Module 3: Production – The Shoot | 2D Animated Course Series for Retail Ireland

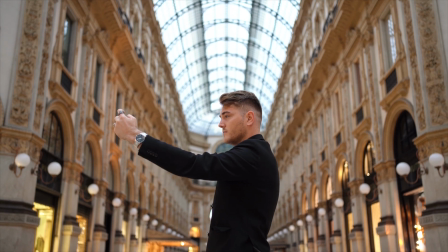If you're shooting handheld with one or both cameras, don't be afraid to add some movement to your photos by shifting the frame every now and then.
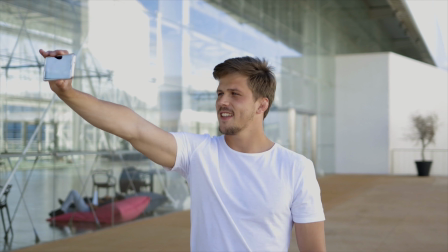It keeps the shot interesting. Again, if you feel confident enough, break these composition principles to create a more fascinating shot.
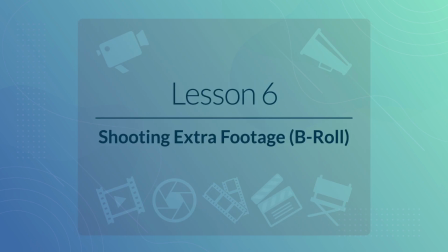Lesson 6. Shooting extra footage, B-roll. Ways to shoot B-roll.
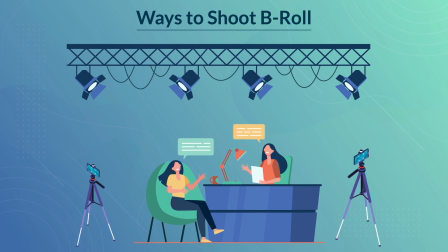When figuring out what you want to film and preparing your pre-production schedule, make time to record enough of the B-roll. The last thing you want to discover during the editing and post-production process is if your
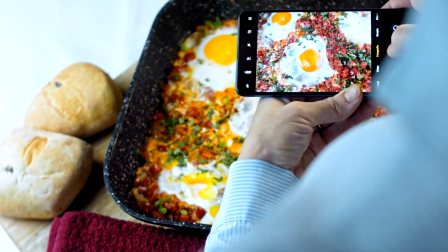interviewee or talking head is discussing something that should have been presented visibly on screen.
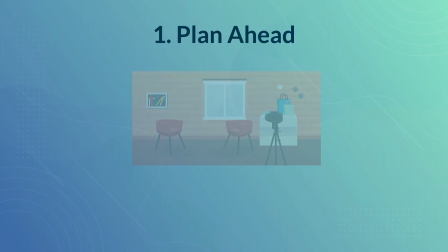1. Plan ahead. Think of your core footage and build around it.
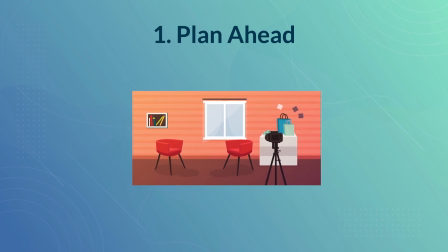If you're interviewing a person in her house, for example, prepare to record leave and entry video,
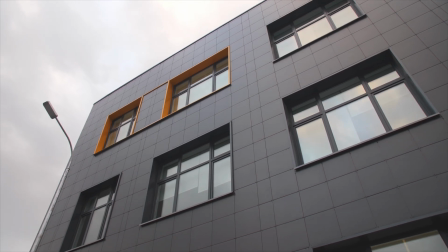as well as ambient footage and views in or of the place.
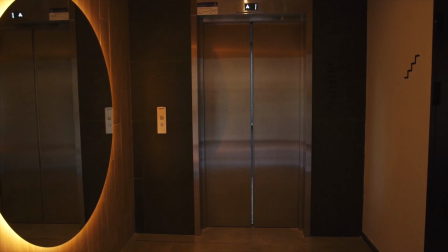Make a list of must-haves and nice-to-haves to ensure you can present the entire tale.
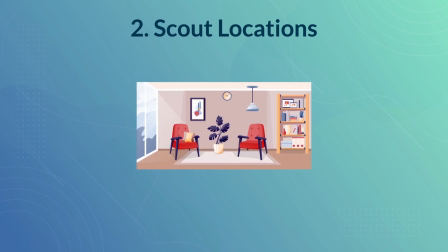2. Scout locations. You may just have a few minutes to obtain a fantastic B-roll film,
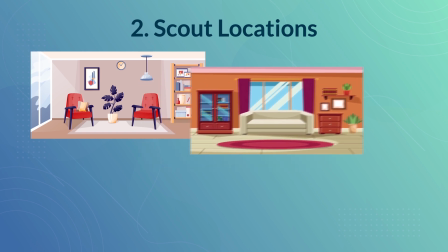so scout the place ahead of time to prepare exactly how you'll get the alternative footage you need.
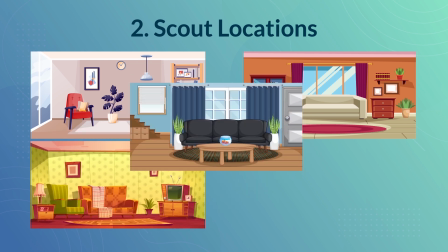You will also have a better notion of what specific equipment you may require, especially if the site is dark or in a tiny area.
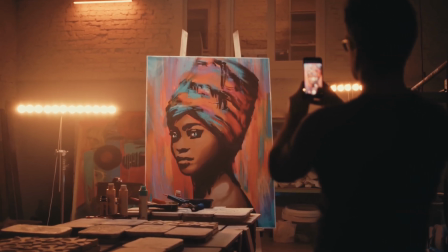Finally, you'll be prepared to capture the most interesting and vivid pictures that day of recording,
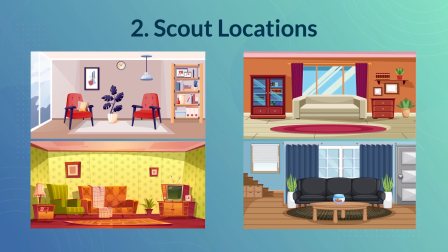which will improve the overall quality of your movie. 3.
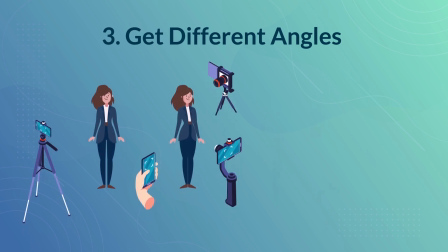Get different angles. This will cover you if you require cutaways.
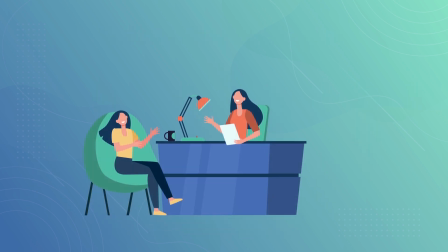4. Shoot more than enough.
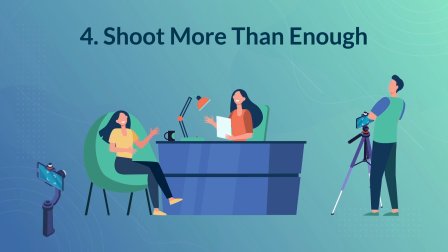Plan to accumulate a bank of footage that do not necessarily fall exactly inside your scheduled shot list while you shoot your film. Every film requires breathing room, and in the editing room, you may discover the need to demonstrate the passage of time, conjure a setting, or simply transition between locales.
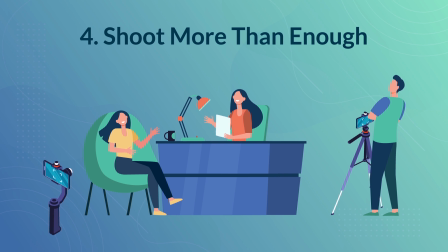Some filmmakers plan a day or more of pickup shots that may be used in a variety of ways throughout the editing process. If a bird lands on a telephone line, for example, video it and deposit the footage in the bank.
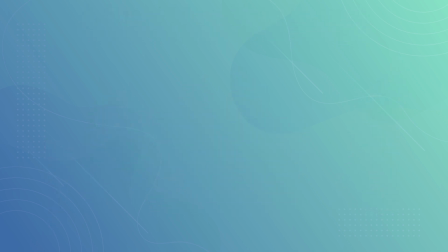You'll never know when you'll need it. Different camera angles to experiment with.
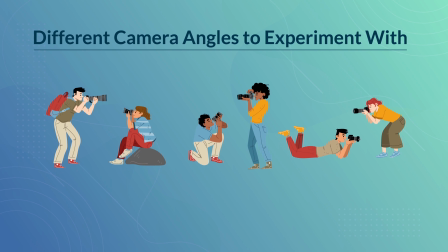When it comes to B-roll, make sure you experiment with a few different perspectives to offer yourself adequate diversity.
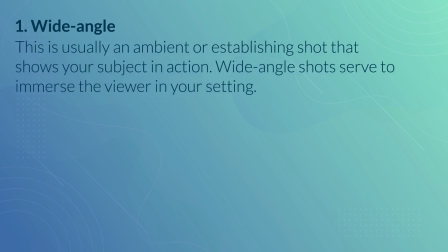1. Wide angle. This is usually an ambient or establishing shot that shows your subject in action.
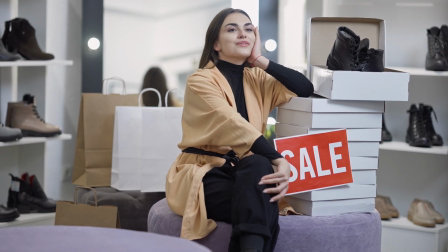Wide-angle shots serve to immerse the viewer in your setting. 2.
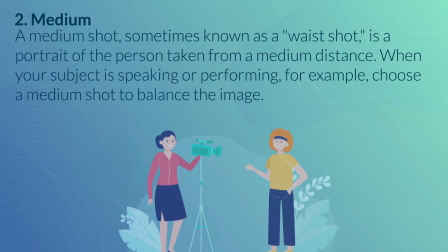Medium. A medium shot, sometimes known as a waist shot, is a portrait of the person taken from a medium distance.
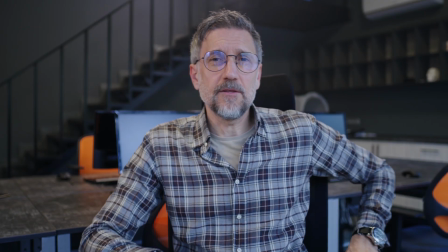When your subject is speaking or performing, for example, choose a medium shot to balance the image.
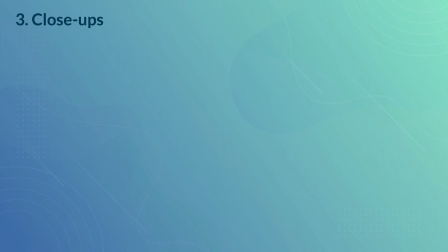3. Close-ups. Consider the close-up to be the shot that focuses on the details.
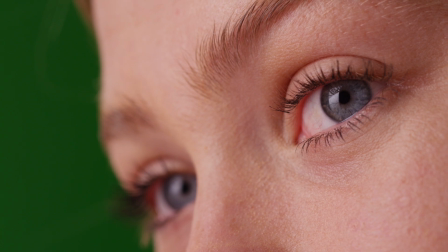Close-ups assist show character by providing closeness and accentuating details that might otherwise go unnoticed.
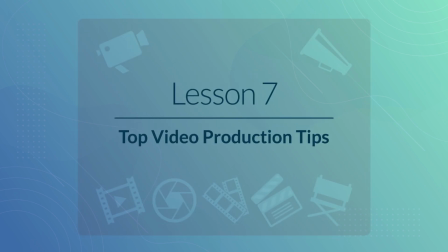Lesson 7. Top video production tips. Plan ahead for your video.
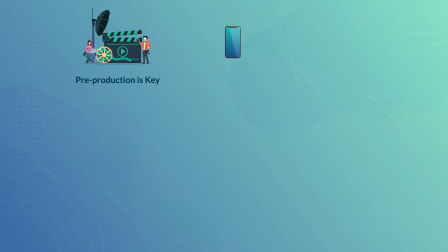Remember, pre-production is key. Use a decent smartphone. Bring lighting equipment if needed, optional. Upgrade your audio quality using an external smartphone mic, optional.
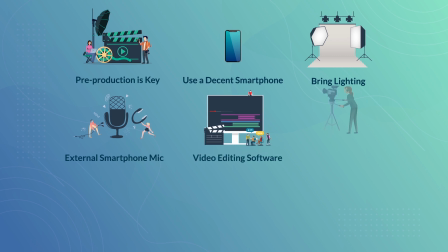Use a powerful video editing software. Avoid using shaky footage by using a tripod or tabletop tripod. Pay special attention to your video composition. Be comfortable if on camera.